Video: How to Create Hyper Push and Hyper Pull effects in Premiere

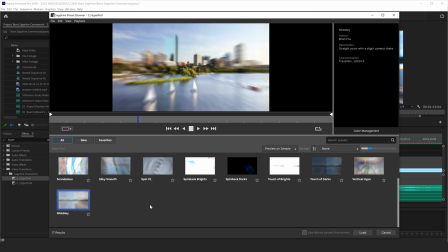8:13 There's a lot of different effects that you can use here,
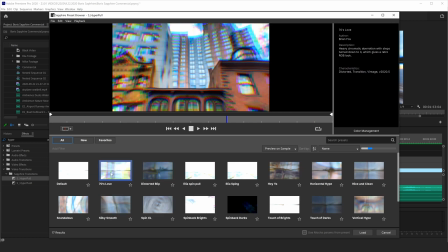8:15 and it's probably wise not to use the same effect over and over again so that you have a little bit of difference between your transitions.
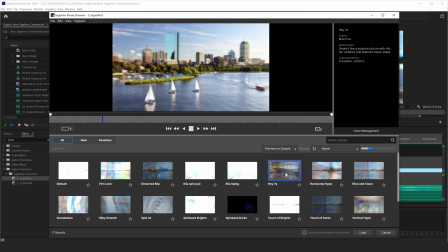8:22 I'm gonna go back with let's do the Hey Ya effect. And now I can hit load.
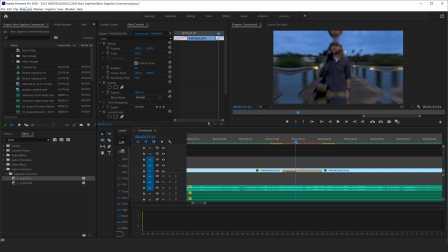8:27 And this is a pretty heavy effect, so you can see my timeline is red there. I'm gonna go ahead and render in and out of my effects so that you can see this in real time. That's just going to take a few seconds. And now if I hit play,
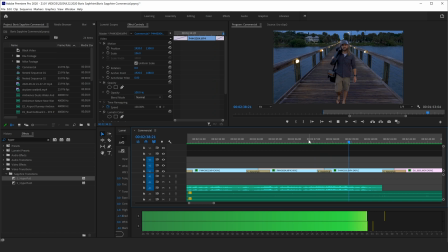8:41 you can see it's really swiped out and it's a lot more engaging than the original effect where it just zooms right out. Now let's look at the hyper push, because this effect works really well when you're shooting with a drone shot like this.
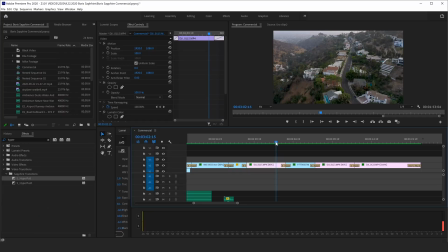8:56 So here the camera is in Beverly Hills, I believe, and it zooms into a property where Mike Kelly is photographing something outside.
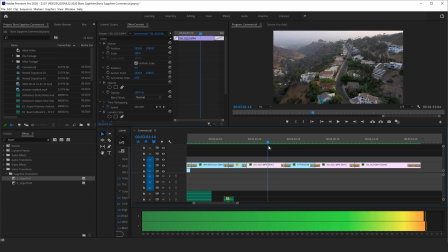9:06 And so it makes the most sense if you want to transition from an aerial shot to something on the ground to do kind of a hyper push.
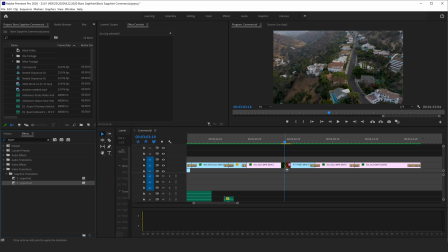9:12 So I'm going to delete that effect. I'm going to come down here to hyper push, drag that onto my two clips, click the effect, hit load preset.
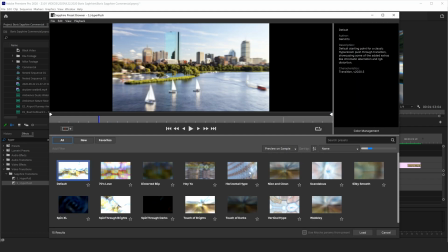9:21 And you can see some of the presets have changed. Not all of the effects are the same with the hyper pull and the hyper push.
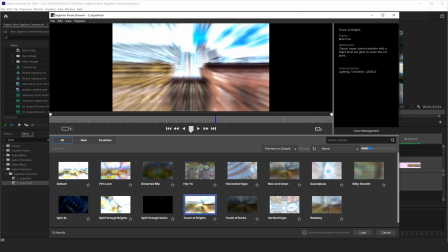9:27 So you definitely want to go through and preview all of these. This one's pretty cool. I think it's a little too straightforward.
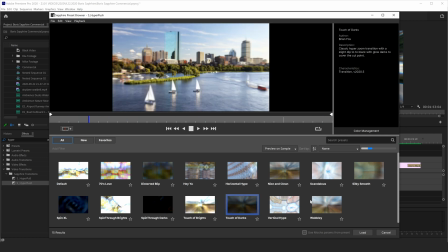9:32 Touch of Dark's really cool. I've used this one in some other projects recently. Distorted Blip's really interesting.
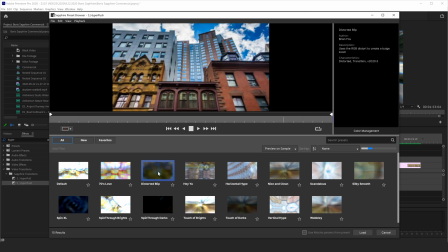9:37 It's almost using like a magnifying effect where it pulls the middle and makes it warped and then it zooms in.
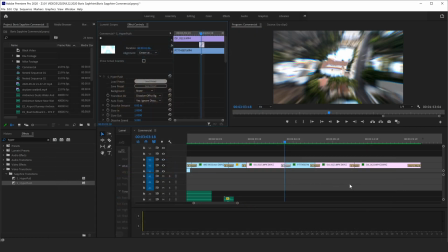9:42 So maybe something like that would be kind of cool. Let's see if we like that.
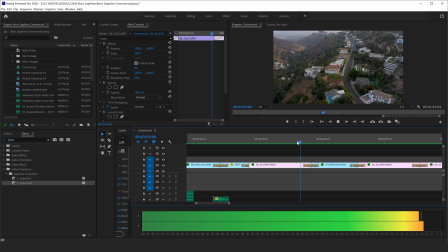9:49 I don't know that that transition's the best transition. I think what I had before, if I go back, I think I like this one better. But you can see, really, really cool technique. I've seen this so many times used in commercials, and I've always wondered how they did that, especially when they become really dynamic. It was always something that I wanted to put in my own work, but I never wanted to try to build this out. And then by the time that I add all the effects and layers to do it, it would just make my project really complex. It is so nice to finally have this in a plugin. Now, before I wrap this video up, I do just want to show you some of the sound effects that I've used to try to pull this effect in a little bit better. You don't have to use this, and these sound effects don't come with Boris. Maybe they should try to tie those into their software.
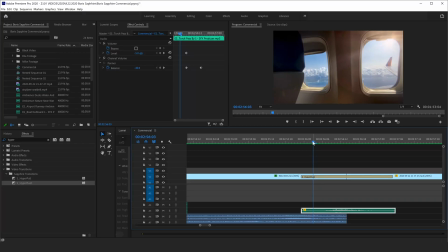10:32 That'd be kind of cool. But I've used one of our music licensing sites to get these swoosh sounds. Let me just solo this so that you can hear what it sounds like. This one's kind of subtle.
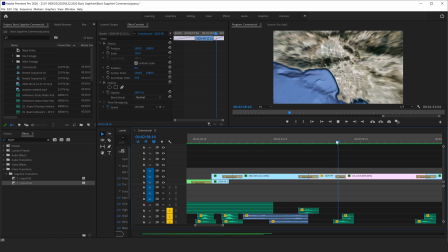10:43 And at times I've even doubled them up. Let me show you these down here. Here's a Google Earth screen capture where I just zoom into LA. And so I used two different sound effects. One of them, I believe it's like a torch, something on fire going right past the microphone. And then the other one is another swoosh sound. And together it just kind of gives you the sound that you would imagine if the camera was flying really quickly.
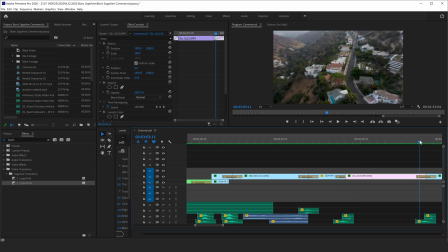11:10 And I've just used that throughout this.
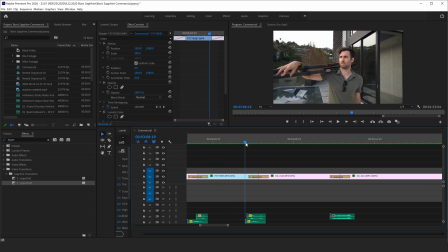11:12 And I make sure to always use different swooshing sounds so that every time the effect happens, it doesn't sound exactly like the previous one that you just heard. And then on this last one, I kind of used a jet sound just to make that sound a little different from all the previous ones. So I'll let you guys watch this one more time. I've also added some, you know, babies crying in the airplane scene and also some lake sounds and frogs and stuff at the beginning, some seagulls, but here we go.